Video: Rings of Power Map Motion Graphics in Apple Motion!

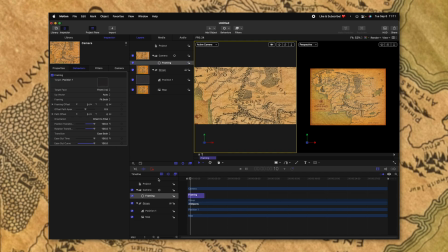(4:08)
We can also drag up our ease out curve. So now we should have a nice smooth animation in onto that text. So we have our first camera position set up, but if you watch the Lord of the Rings, you'll notice that it's going through lots and lots of different locations.
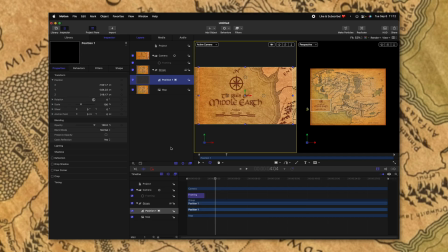(4:23)
And that is why this framing camera setup is so nice. Go ahead and select your position and we'll push command D to duplicate it.
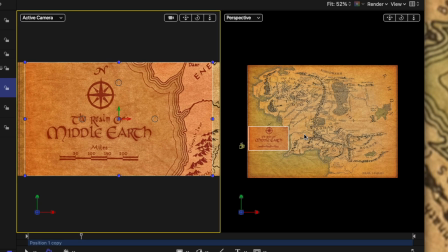(4:30)
From there, we can actually move this to wherever we want to move the camera. Let's say I wanna go up to the Shire here at the top left.
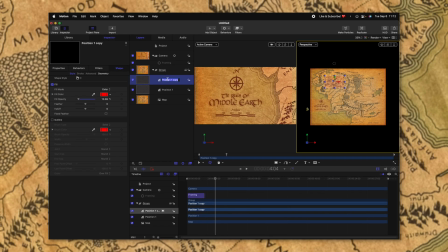(4:36)
We can rename this position to position two.
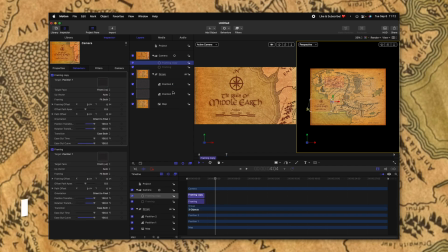(4:40)
Then we can go into the framing and duplicate that with command D and we'll just call this framing two.
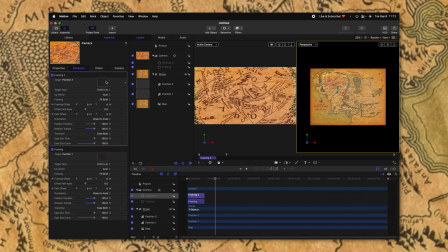(4:46)
Now all we need to do is drag position two into this well and the camera will auto animate to that position.
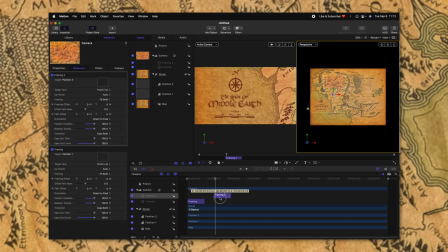(4:53)
If we drag our framing two over further in the timeline you can see now that the camera will animate from
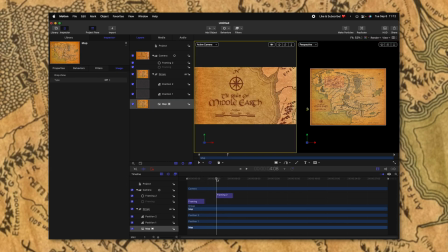(4:59)
its first position here in the bottom left up to the top left there. and it does it all for me.
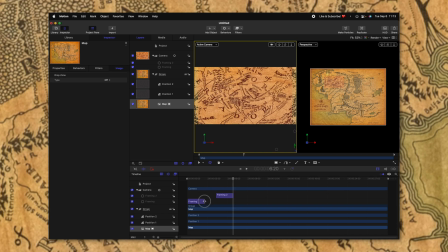(5:06)
If we want these to overlap a little bit so the animation's even that much smoother, we can drag these out and I'll drag the framing two out just like so.
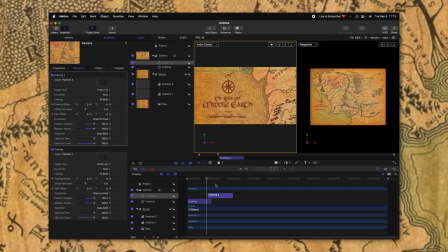(5:13)
So now it's going to zoom in on middle earth and then it's going to move upward to the top.
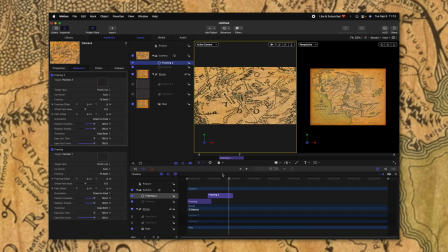(5:19)
So we could actually disable the view of these so we don't get that red tint. And now we can keep adding positions on the camera. But one other thing we can do is if we really want this camera to look 3D,
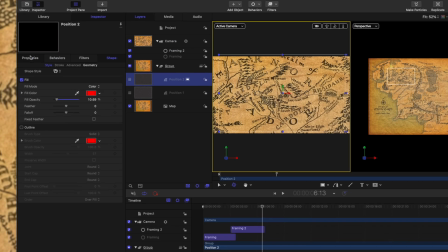(5:30)
we could select our position two, go into the properties and find the rotation settings.
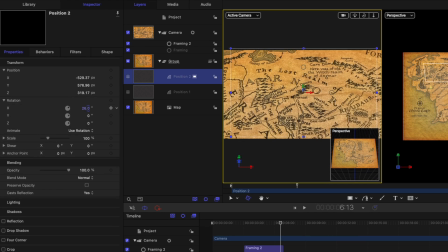(5:36)
I'm going to rotate this on the x axis and you'll see how that's giving us this 3D dimension because the camera is actually rotating to fit that object.
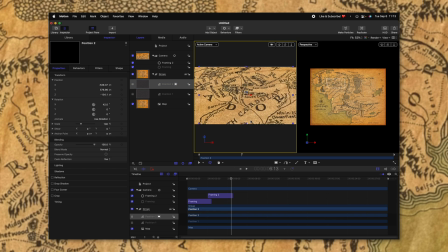(5:44)
Then we can go ahead and move it down in z space so that we still have that 3D look but we're not getting that black background behind it.
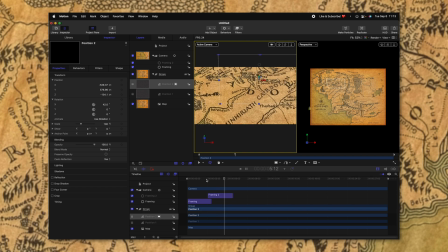(5:52)
So now the camera will actually zoom down and then it'll move in 3D space and get that nice 3D look to it. Let's go ahead and move on down into Mordor. What we're going to do is push command D on our position.
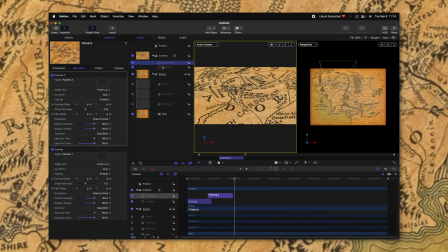(6:04)
We can go ahead and rename that to position three. Then we can select our framing two, duplicate that with command D and select framing three.
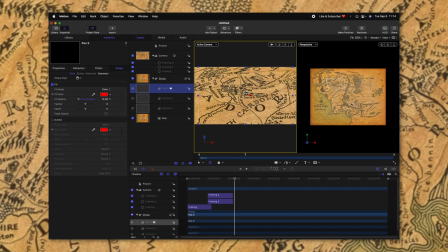(6:13)
Now all we need to do is move our position to where we want it in the camera. So I'll go ahead and drag that on down into Mordor just like so.
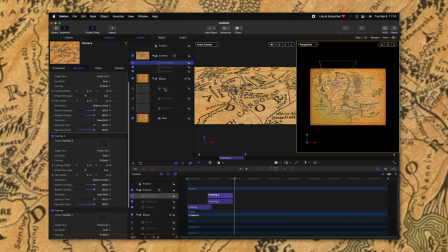(6:22)
Then what we can do is go into framing three and drag position three as the final.
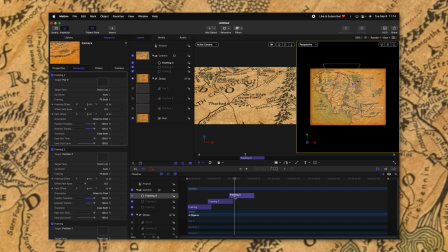(6:27)
And we could slide this over in our timeline. And let's go ahead and actually drag these out so the movement's even slower.
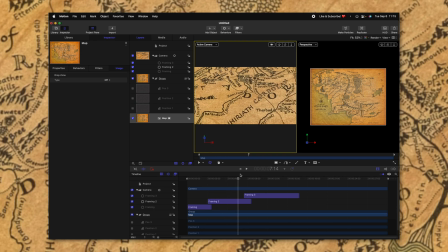(6:34)
So we'll go ahead and zoom in on the text here. We'll fly on up to the shire here and then we'll slowly move down to Mordor.
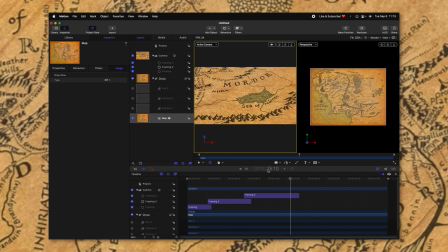(6:44)
Now what's amazing about this method is again we can go in and say oh we're not quite in the position I want to be in.
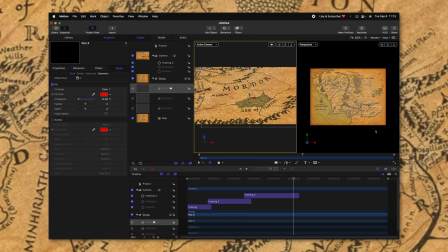(6:50)
So we'll just click and drag the final position to wherever we like, just like so.
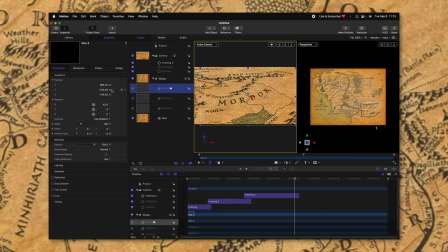(6:57)
And if we wanted that angle to be even more severe, we could go into our properties and drag up our rotation that much more. So one last thing you could do is in your camera settings, go to camera,
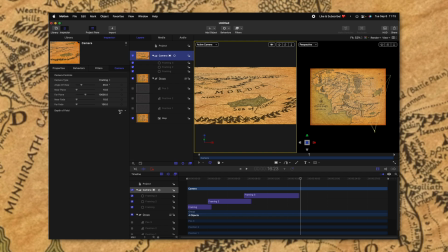(7:09)
we can actually go to the depth of field options, click show, and we could enable depth of field.
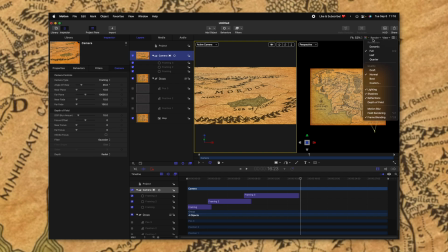(7:15)
Now, you're not going to see it just yet. But if you go to the top right to render settings, we can change and activate depth of field.
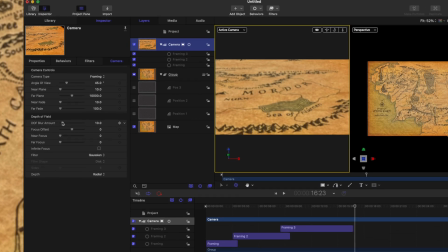(7:22)
And now you'll see part of the camera is actually blurred out and we can set how much blur it has.
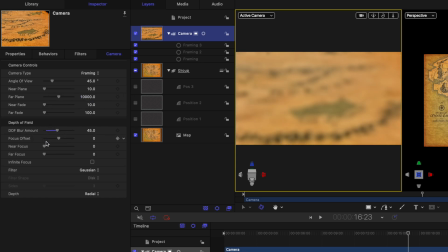(7:27)
Now, currently it's blurring the wrong portion of the video. So we need to actually change where our focus offset is. So I'll just go ahead and click and drag. It's going to only go to a negative 1000. If you need it to go further, just click directly on the numbers and drag that down. So now we've got this depth of field going on Mordor.
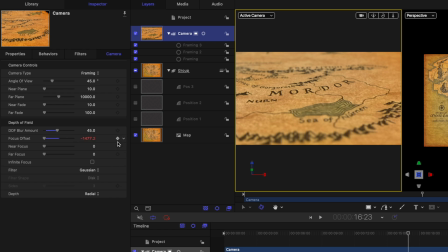(7:44)
So what you would need to do is throughout your video, click on the keyframes here and add keyframes for the different positions you want to be focused on. So for example, right here, I want to focus on the text. We'll go ahead and animate that up. And then as we move down into the map, I want it to zoom in closer here.
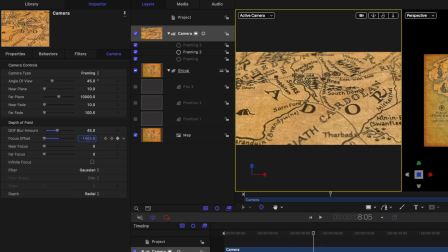(8:02)
So I'll just set the focus offset to closer to the camera, and then it'll zoom in and focus on Mordor. So now we've got this really great looking depth of field throughout our entire scene.